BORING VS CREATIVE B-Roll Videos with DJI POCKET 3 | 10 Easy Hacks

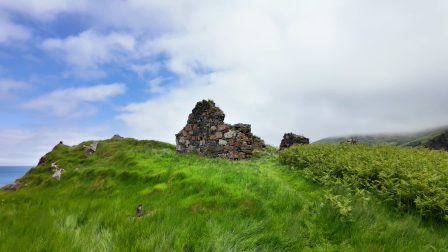238s
Okay, the first easy hack I have to share with you is to do with one of the most common complaints I see from beginners when watching back their footage,
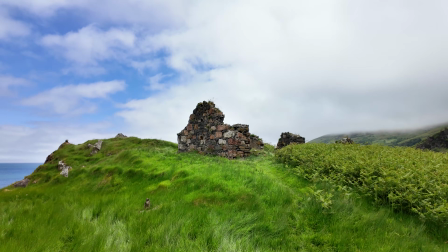246s
and that is there is a bobbing or up and down motion ruining the smoothness of the clip.
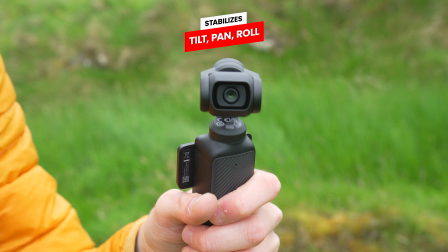252s
Now this happens because the Pocket 3 gimbal only stabilizes in 3 directions: tilt, pan and roll.
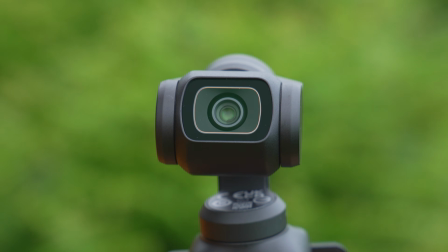258s
It does not stabilize the up and down motion, or the Z axis as it's called. Therefore, it's down to you as the operator to stabilize this motion, by how you walk and how you hold the camera.
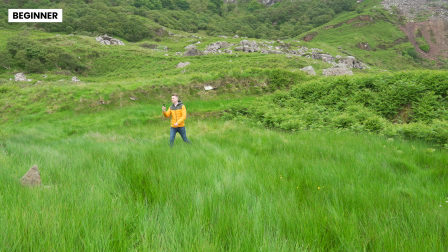271s
So if we take a look at how a beginner might capture this scene, you can see I am just walking forwards, not paying attention to how much my arm is moving up and down.
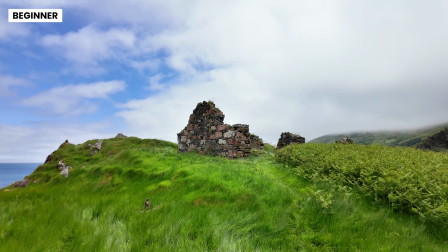280s
And you can see in the recorded footage, this translates to that bobbing, bouncing motion, which Doesn't look very good.
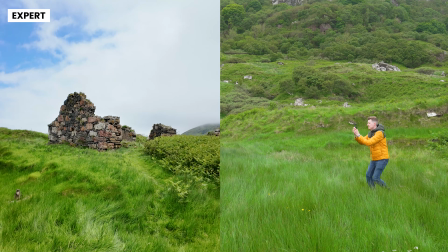287s
So a more pro way to go about this is to use something called the ninja walk. Sounds and admittedly looks a little bit funny, but the results are worth it.
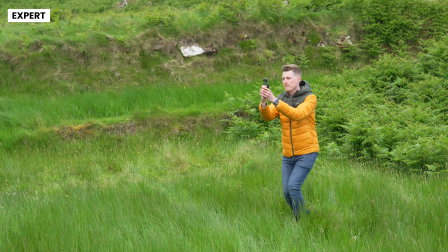297s
First, you want to bend your knees a little bit and keep them bent, and then start walking while taking short steps, walking heel to toe.
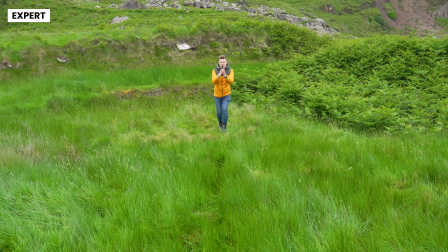304s
An easy way to visualize this motion is to imagine you are carrying a very full cup of a hot drink in your hand while trying not to spill any of it.
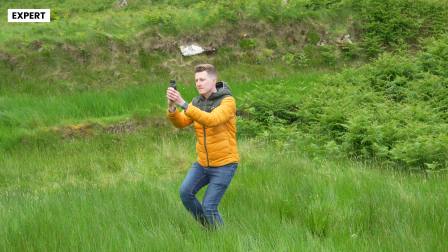313s
This is how you should be walking when operating the Pocket 3.
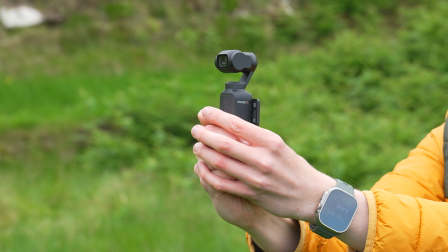317s
I also like to use both hands when holding the Pocket 3 as it's so small to help make sure I am keeping it as stable as possible.
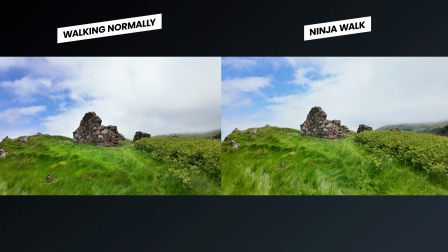325s
And now if we put the clip we captured as a beginner side by side with the clip we captured using the ninja walk,
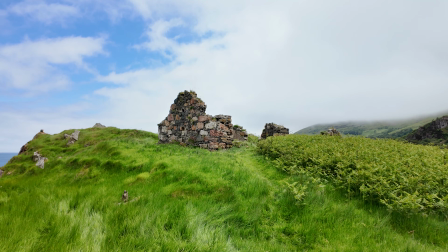332s
the footage looks much smoother. And here's a top tip. Always make sure to review the footage you have just captured with the Pocket 3.
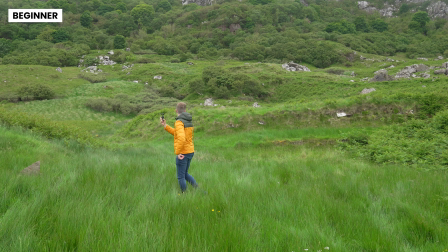341s
Something you don't want to do is capture a clip, call it done, and move on to the next location,
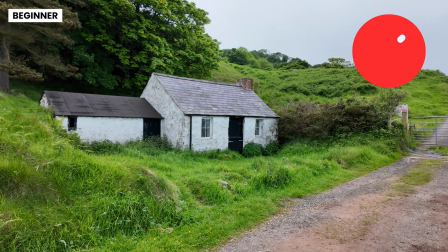347s
as you might come home and realize there's a lot of your clips actually weren't that good or are unusable.
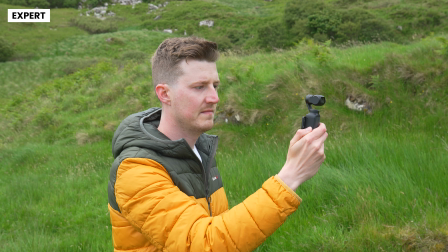353s
Instead, after you have captured a clip, you want to play it back to make sure you're happy with it, and if you aren't,
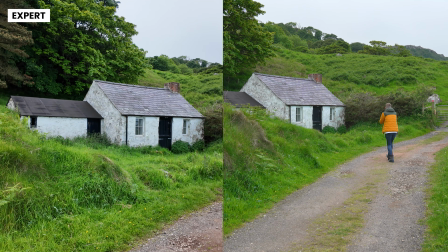359s
well, you're still on location, so you can simply capture it again and make sure it's perfect.
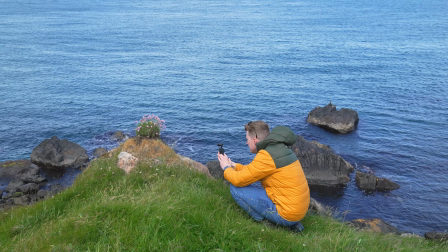365s
Moving on to the next hack. Capturing a scene from different heights. As a beginner, you might default to filming everything from eye level,
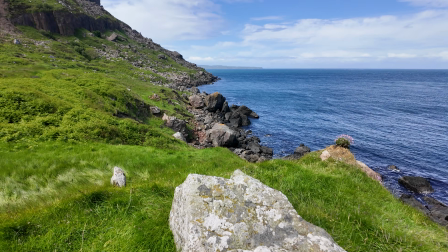373s
especially with the Pocket 3 since it's natural to hold it out in front of you while watching the screen. However, since this is the perspective everyone is used to and the angle we see everything at all day long,
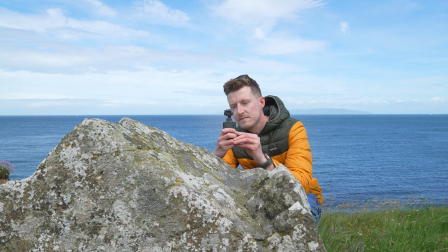385s
lowering the camera closer to the ground for a low angle shot can make sure your footage looks more creative and unique.
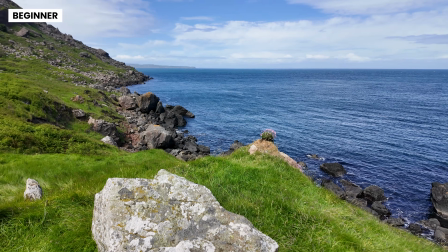393s
Just take a look at this wide clip I captured at eye level. While it looks okay, it's certainly nothing special.
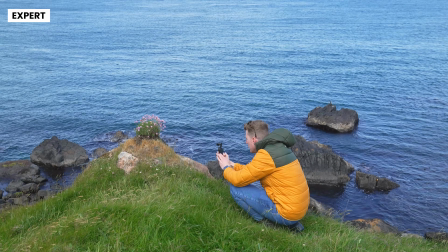399s
Now, check out this second shot, where I positioned the Pocket 3 much closer to the ground.
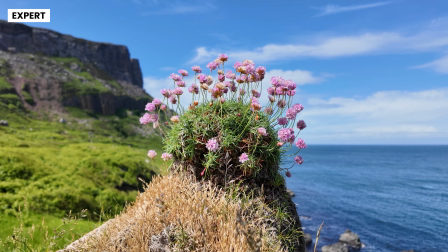405s
This lower angle provides a completely different perspective, adding more depth to this scene and creating a more three-dimensional image.
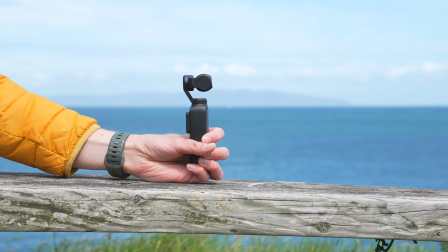413s
And as a top tip, don't forget you can tilt the Pocket 3 forwards,
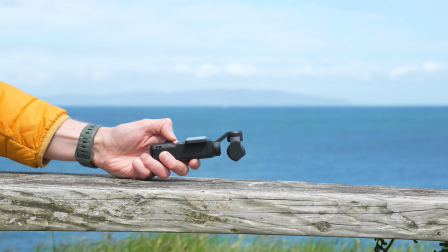418s
and this will allow you to bring the camera on top of it even lower towards the ground or the object you are filming over. Using this hack can make sure that you get a wider variety of shots at a
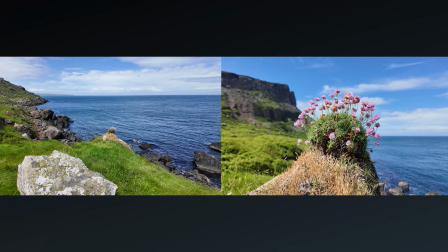429s
location rather than all your footage being wide clips captured at eye level.
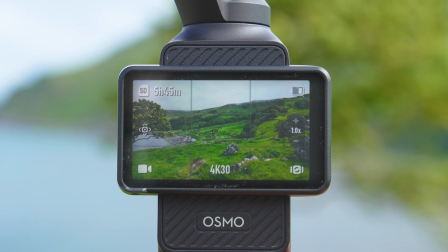434s
Now, as a beginner, you might be so concerned with how you are framing your clips that you forget to move.
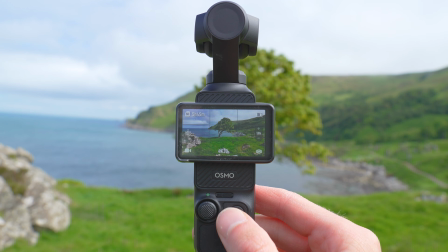440s
You simply center your subject, hit record, and then just stand there.
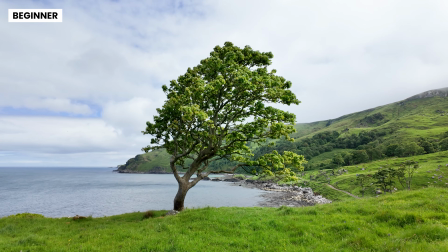443s
And this results in clips that are not very dynamic and essentially look more like a photo rather than a video.
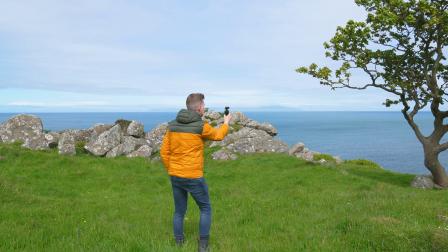450s
Instead, consider moving your arm and even your body to introduce motion to your clips.
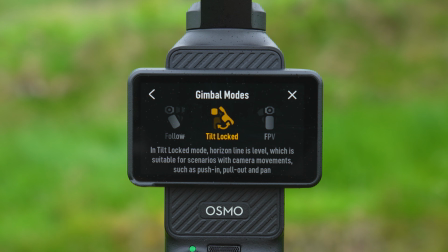456s
Firstly, I have switched the Pocket 3 into tilt locked mode, which will keep the horizon level, and then I have lowered the camera close to the ground.
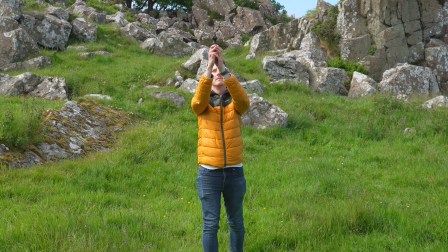463s
And after hitting record, I smoothly raise it upwards to simulate a crane shot.
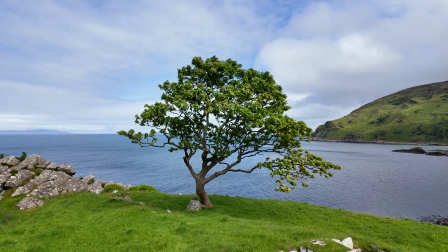469s
This not only adds more movements to your clip, making it much more interesting to watch,
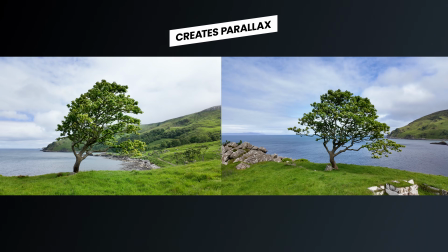474s
but it also adds a subtle parallax effect where foreground and background elements are moving at different speeds to add depth to your scene. Let's take this up a notch.